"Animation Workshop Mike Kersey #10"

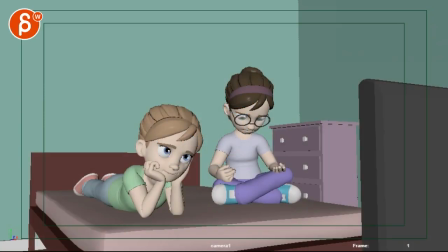All right! Let's see. Let's play this whole thing here and I'm going to go through your email. This time I'm going to read the email before I critique things. Check it out.
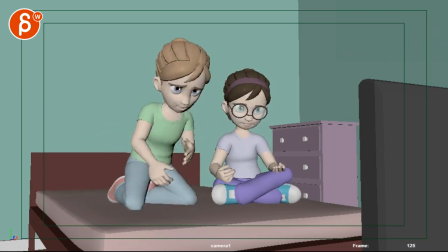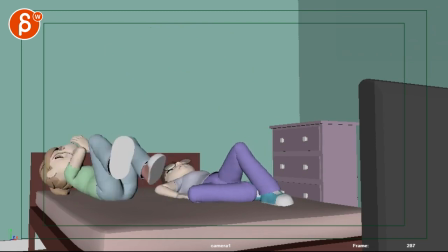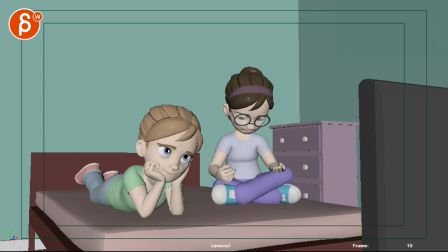Okay, hold on. Let me turn down the volume. I don't look at everything, but you are talking about something about timing is a bit snappier, especially to the problem areas 8 to 165.
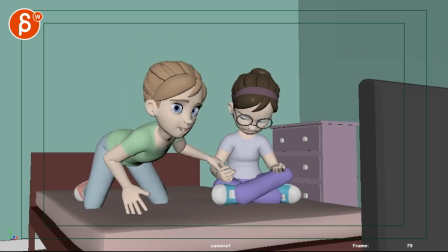I mean 80. 80, so all of this to 165.
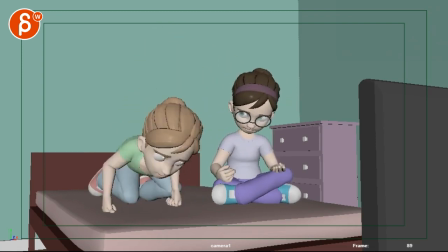It's up to the grab. She gets up.
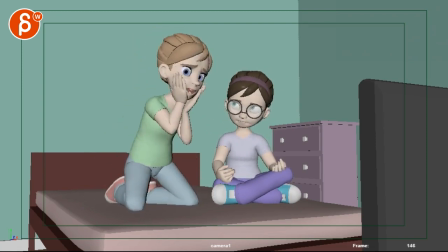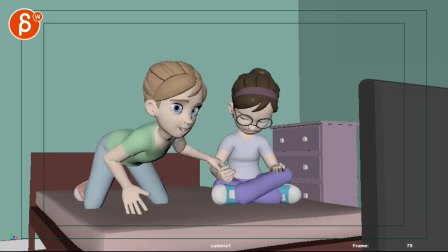I think that's okay.
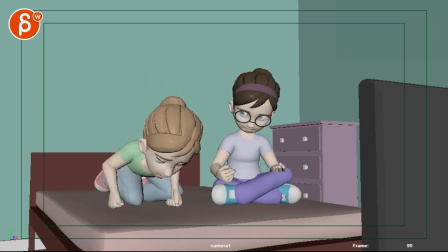If I'm a picky, I will probably add a couple more frames here, more drag in the head just a bit, if you're making this so fast. And I will probably leave this arm down a bit longer.
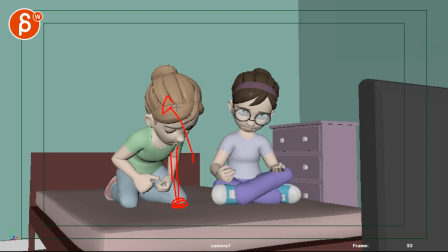So you can sell the idea that if she goes back so quickly it's through the help of this arm pushing down. Because if you don't do that, and you can see how both arms are off, this is all not purely through her upper body.
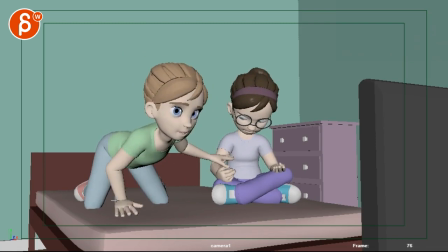It's just a tad fast. only because it's just so much mass with the head and the body there
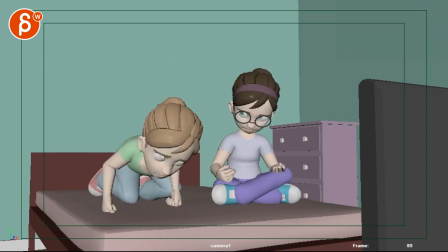you could sell it if you are I don't know you said you're going to fix details like fingers and eyes later I'm not going to comment on that but you could technically
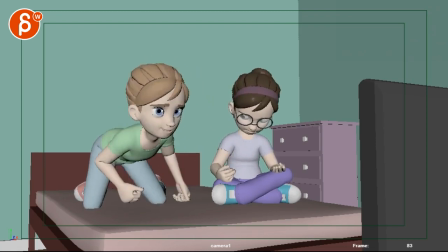you could technically once she does this here careful here if you look at the chest and the head head, they all move as one piece, especially through here. See, this is one ginormous piece of geometry moving. There's no break up between chest and the head and through the hips there.
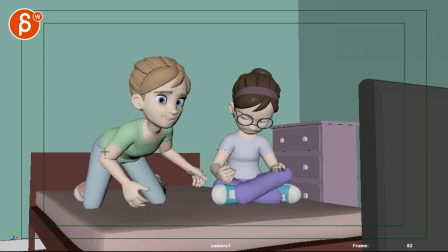And then once you go down here, it's the same thing. So chest and head through all of this are massively locked.
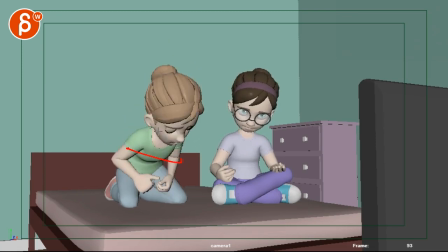Only through here there's a bit of drag, but it still feels like these are all just one big piece.
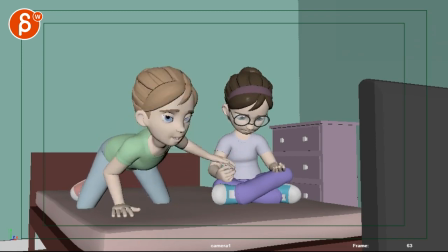So what you could do, since you have to break that up anyway, it feels less stiff. You can, if she's tied to the TV and just tapping her here, once she gets into this, that would buckle the body.
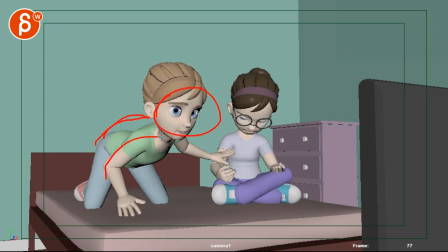I'm not sure how far you can go with your C curve there to get into this, but just a bit. So there's a break up there, so that when she's into this mode, it's a bit less curved like that. You're starting to curve more this way. The head can stay put looking at the TV, and then once you're down here,
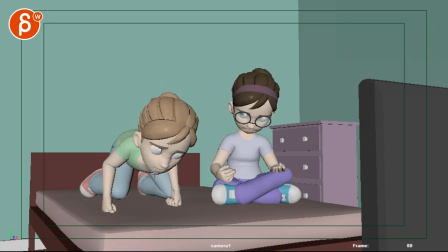again you're more buckled and what you could do around here ish when she's down imagine the head goes is lower like we see maybe you know it could be that this hairline will be maybe down here and that
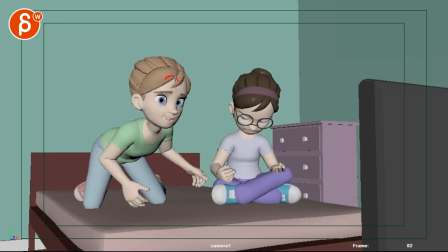you could start this throughout this area where the head goes down the
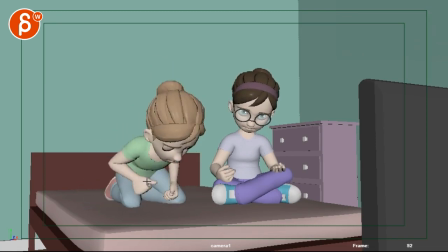reason being is that here when she goes up it's actually the head that goes first so she snaps the head back that's a massively complicated arrow that I tried to draw see she snaps the head back and then the chest and then stops and again this is all going to be quick and short
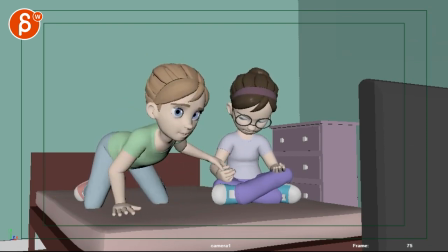I'm just trying to a get rid of the stiffness through all of this here and